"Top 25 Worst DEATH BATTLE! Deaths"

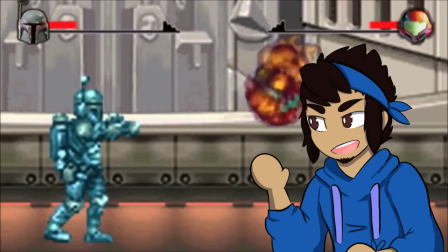Well, all of you in the audience have spoken. My pain and suffering is simply too delightful to pass up.
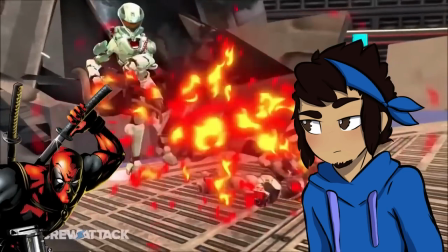So here we are to talk about the not-so-positive side of the show. You know, in hindsight, I probably should have made you do this one first. But hey, at least now you're gonna get that sweet holiday negativity revenue. I suppose that's what the holidays truly are about at the end of the day.
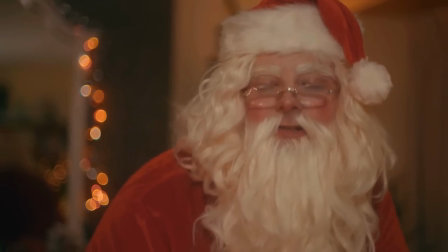Besides the social obligation to give presents, of course. Uh, speaking of which, happy holidays! Today's, here is a $25 gift card for Steam. Go nuts. This only has $13 left.
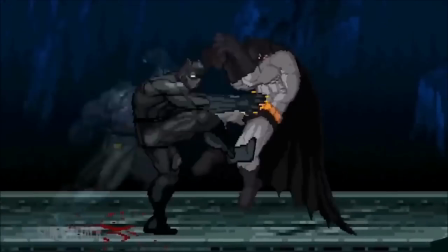You're welcome. And before I go on, I want to make it clear that for all the faults we're about to discuss, this in no way diminishes how much I adore Death Battle.
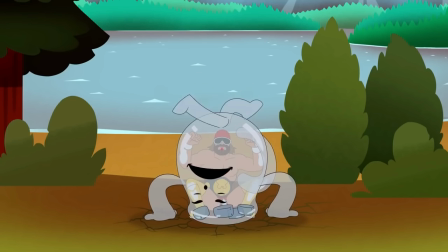To expect every single one of their 150 plus episodes to have banger deaths is absurd.
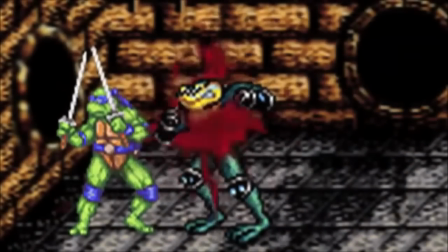And while there are plenty of lame endings to go around, making this list was honestly more of a challenge than I thought it would be.
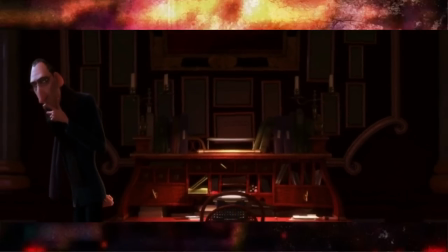It's no secret that reviewers revel in bad media, as it gives a lot to talk about, and negative opinions are not only fun to write, but generally fun to watch too.
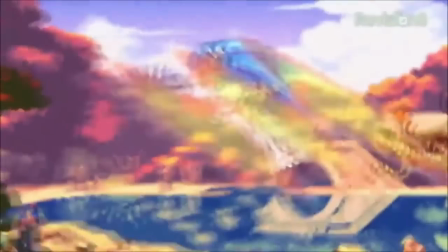Depending on the reviewer, of course. But a majority of this show's bad depths don't give me nearly as much to discuss as its finest moments.
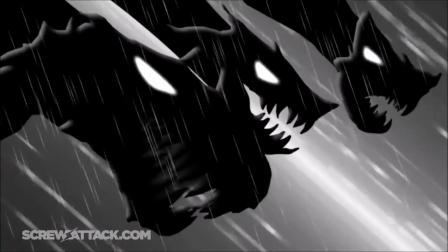Most of the time, it boils down to being super boring and or visually unappealing, i.e. mostly vaporizations.
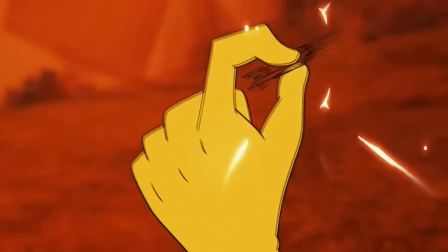So to get on this list, the rules are pretty identical to last time, just in reverse.
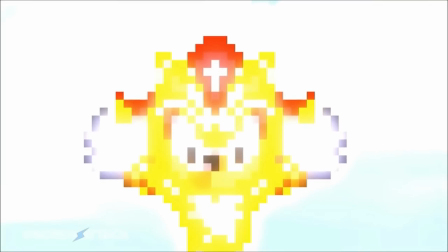Being out of character, lack of build-up, creatively bankrupt, disrespect with no nuance, but most importantly, being bad in a way that's worth dissecting.
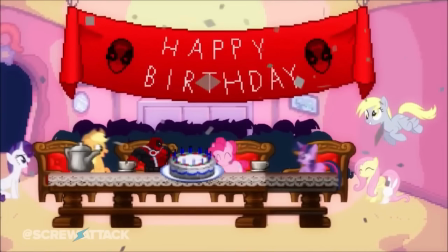Dissecting and it does have to be a death scene. So you won't be seeing Deadpool versus Pinkie pie here.
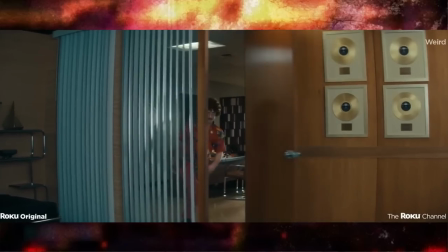Oh, that reminds me I haven't gotten pinky anything yet You think she likes Daniel Radcliffe movies as negative as a list like this inherently is I still have positive things to say about pretty Much every entry here aside from number one and you'll see what I mean But first we've got to work
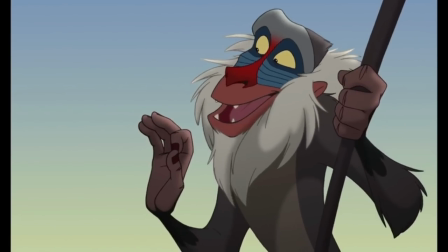our way up the crap mountain It was once said that the journey of a thousand miles begins with just one
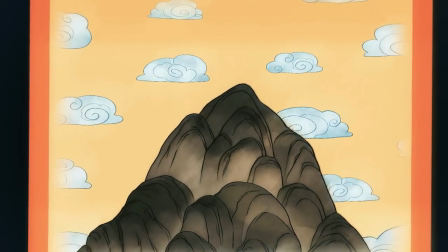step Too bad our first step in this particular case is bordering on sacrilege.
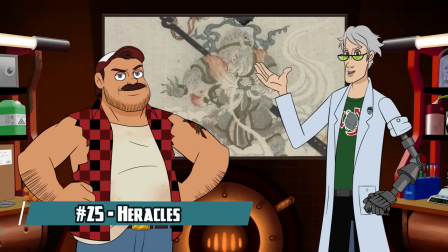Ooh, starting off strong with the My God Could Be Your God episode, I see.
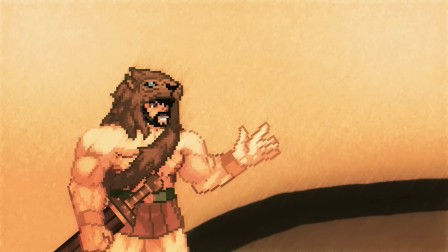Let's be clear, just because an episode lands on this list, that doesn't automatically make it bad.
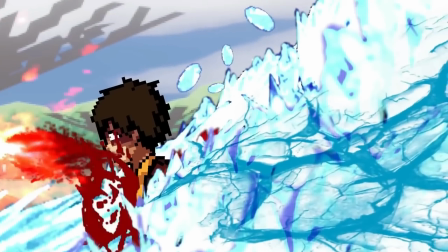Funnily enough, whereas last time I only had a handful of episodes to mention that I didn't like, I'll be going through quite a few episodes in this video that managed to be good in spite of their lackluster finishers.
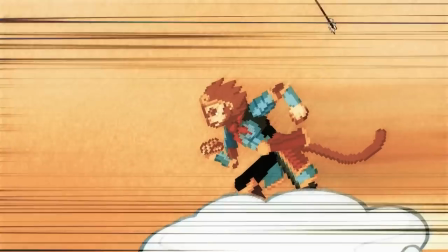Which sort of flies in the face of my message from before about how essential endings are, but that's because one of the other factors to land an entry here is disappointment.
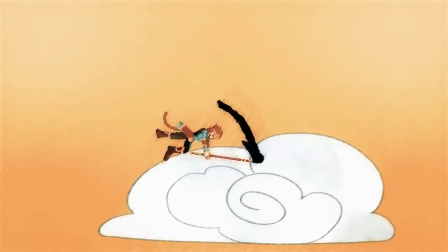When everything leading up to it is fun and exciting, it makes that final, sour note stick out so much more.
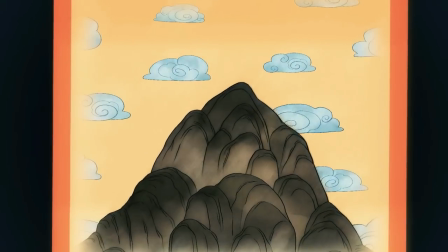And you know what? I really do like this episode for how out of the box it is. I can't wait to see the team take on more out-there fights in the future.
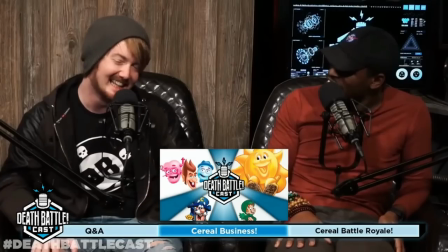One of these days, Serial Mascot Royale. One of these days.
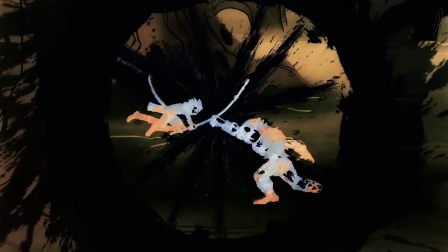The actual fight has some wonderful sprite work and an engaging framing device with the narration, but by the time we get to the Celestial stuff, things get a little messy.
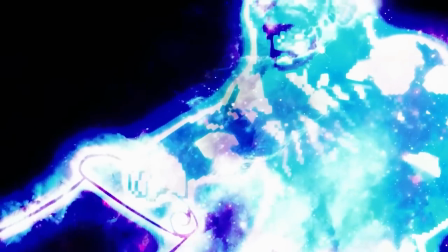The idea of their celestial beings getting in on the action to acknowledge their godhood is neat stuff, staying in line with this episode's unique flair.
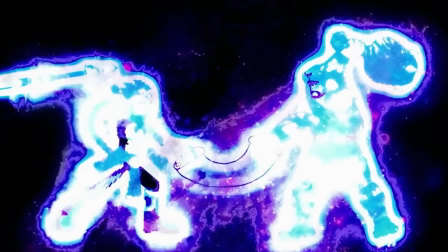You know what else is unique about this episode? I can't think of a single other fight that literally spoils its outcome mid-fight.
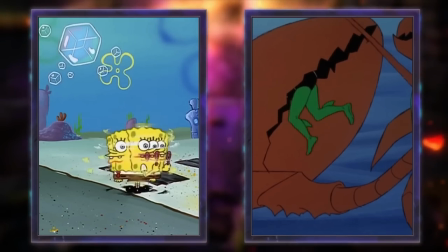I'm not talking about threats or callbacks or wisdom boomstick being jerks. I mean literal spoilers.
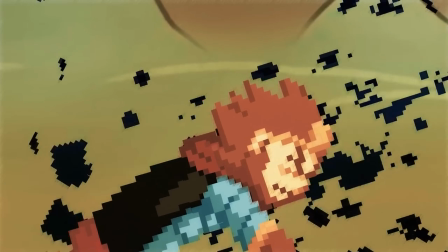Even if it's just for a second before the final blow, it still seriously undermined the tension.
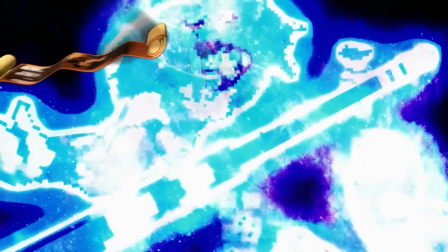Apparently, these sprites from before were supposed to show Heracles being killed, but the overexposed glow and the disorganized sprites make it impossible to make out on a first viewing.
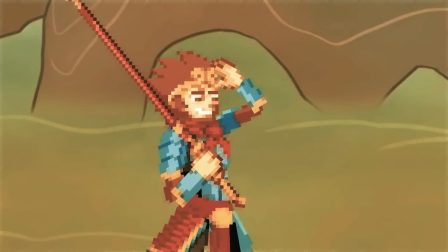And what was that final blow again?
I struck him so hard he was reduced to nothingness.
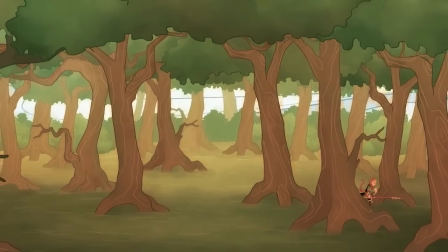Oh, thank you so much, Sonny Boy. I never would have known that if you hadn't pointed it out.
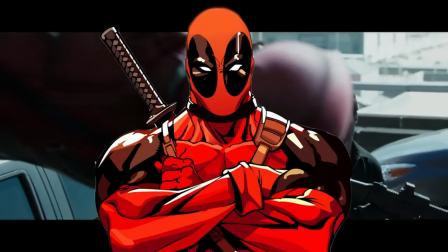Seriously, who talks like that? Wow, I shot that guy so much his brain resembles Swiss cheese.
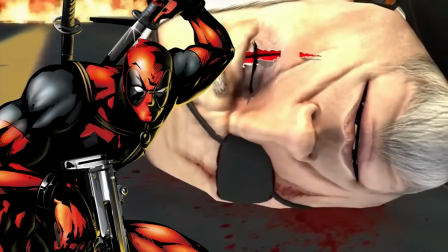Golly gee, I sliced that guy's head off so hard that it exploded once I through it.
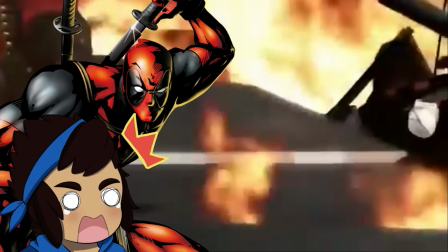True story. No, really, it's true. It's at the very bottom because it's still visually pleasing.
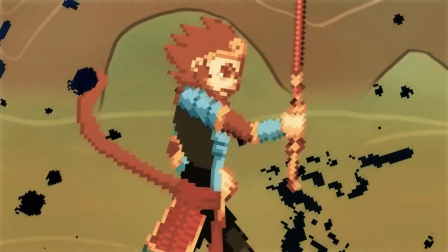And despite it being a vaporization, I like the inky touch and how it stays in line with the storytelling tone. Come on, death battle, that all you got?
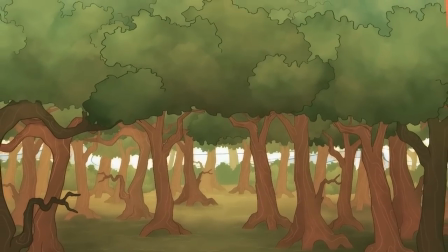Is this seriously the worst you have to offer with vaporizations? You know what?
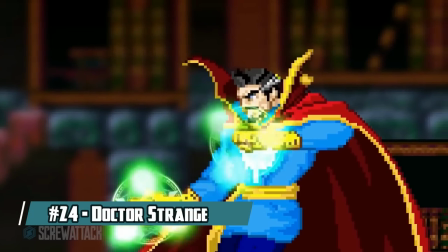It's really strange the kinds of things that'll happen when you tempt fate.